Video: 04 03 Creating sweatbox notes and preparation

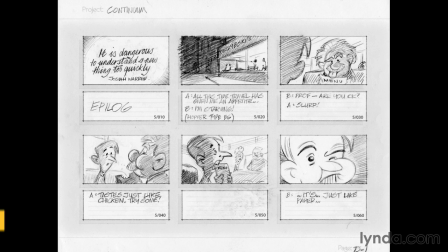Another valuable tool at your disposal, especially when you're directing a project or overseeing a project, is the sweatbox note. And it's surprising how many people don't actually write these. I've worked on productions that didn't use sweatbox notes, and the result was painful.
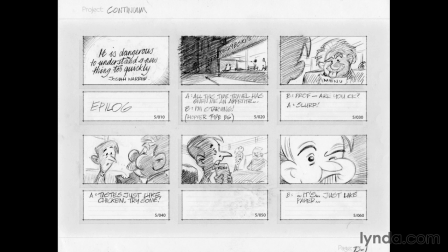So what's a sweatbox note? The director and the leads will sit down, anybody who has a bird's eye view of the project, and write a note for each scene. and that note travels with the scene, either taped to it if it's a physical scene or as a note inside the file.
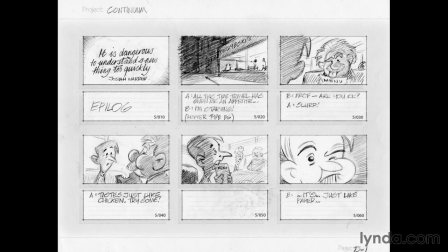So it could be an FLA file in Flash or various production files for After Effects, Maya, Cinema 4D and so forth. So when the animator or whoever opens the file, they see the note from the director telling them, watch out for this, here's what I have in mind for this scene. So I'm going to write a sample sweatbox note for one of these scenes.
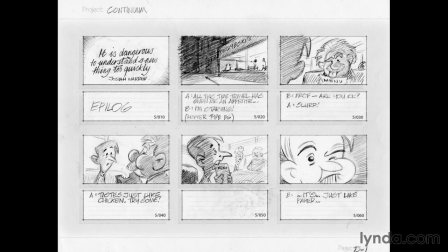So here's one page of my storyboards and I'm going to pick the bottom center scene, 5-050. Once you have your storyboards down, once you've more or less approved them as I have in this case, it's time to give them sequence and scene numbers. Well, this is scene 5 and I've numbered the scenes 10, 20, 30, 40, 50, 60.
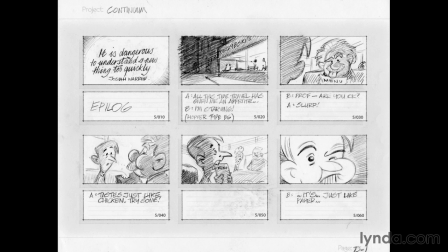I numbered them at 10 apart because if you want to add a scene at any point, say between 40 and 50, you can call it 45. So it's very handy to have this level of flexibility. So let's write a sweatbox note for scene 5050.
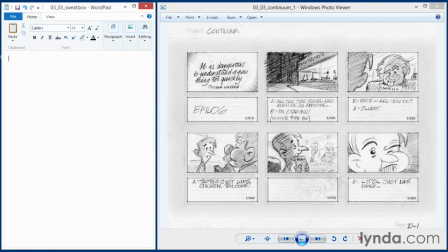Okay, so the most important thing for that scene is the hookups, because if continuity is bad, that's going to jump out very, very quickly. So let's conclude that. Now, I'm showing the hookups out of 40 and into 60 because the character, the student, appears in both shots.
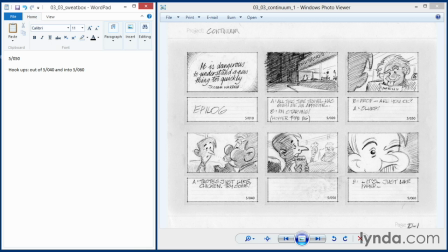If scene 40 had been a streetcar racing down the road, then I would not have included that as a hookup. It would not have been relevant to the hookups. But the animator in this case needs to know if scenes 40 and 60 have already been animated and he needs to work into them.
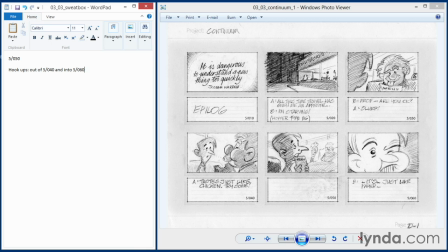They don't need to work into him. So the next thing I would do would be to write some notes about the physical performance of the scene for the animator. So in this case, he's taking a little bite out of the menu and he's going to do some business. So let's flesh it out a little bit. So I'll write for the animator, the student.
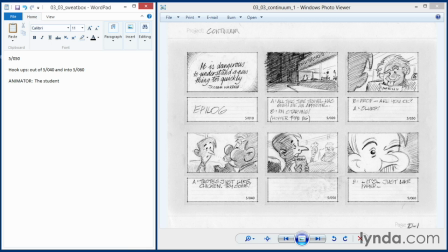Let's see. We'll have him staring at his menu. He'll sniff at it, take a bite, and I don't think he needs to chew because he chews in the next shot, so let's leave that out. And we'll just have him take a little bite, a small piece, and maybe make an expression. And meanwhile, the chef and the waitress are watching him, so we'll type out that instruction.
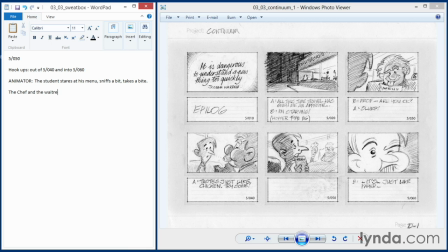Great, that's very simple. And the only other thing that really occurs to me would be that the After Effects artist who will be working on this, I would hope,
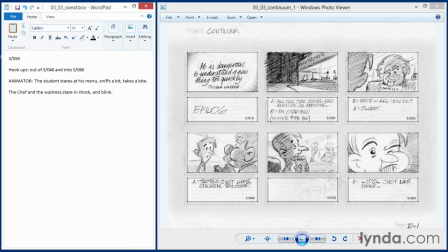would take the chef and the waitress and just blur them a little bit, so that background level isn't at the same level of sharpness as the foreground. I want some depth of field on this. And the only other thing that would spring to mind would be if there had been a previous scene with a very similar action.
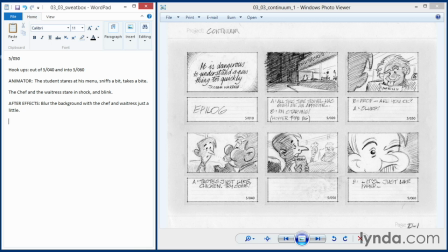And maybe the animator who is working on this is a freelancer, or maybe he's just in his cubicle working away. He may not have seen that shot. So let's warn him. Let's tell him. You know, you have something out there that you might want to track down. That's pretty much it. That's a fairly decent sweatbox note. That'll save some people quite a bit of time.
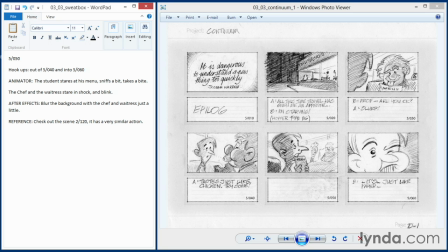And as I said before, there's nothing worse than working on a scene without a sweatbox note. You animate the scene, you hand it in, and then they give you the sweatbox note. You know, it's best to give the note up front, and it saves a lot of time.
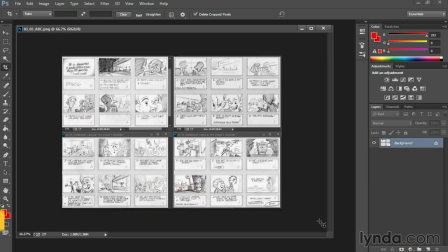There is one other part of the process that you might want to factor in at this stage, because we're still pretty much at the storyboard pre-production level, and that would be to give your scenes a rating in terms of how important they are. And I rate them A, B, or C. It's a common technique. An A scene is a scene that's absolutely vital.
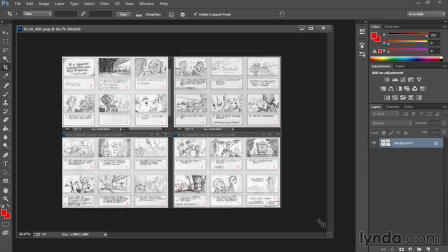You can't live without it. A C scene is a scene that you could cut. You could live without it. You want the scene, but you know what? When you run out of money or you run out of time or energy, that's the scene you leave to last because that's the one you can cut. So in this case, my boards, I think, are fairly efficient.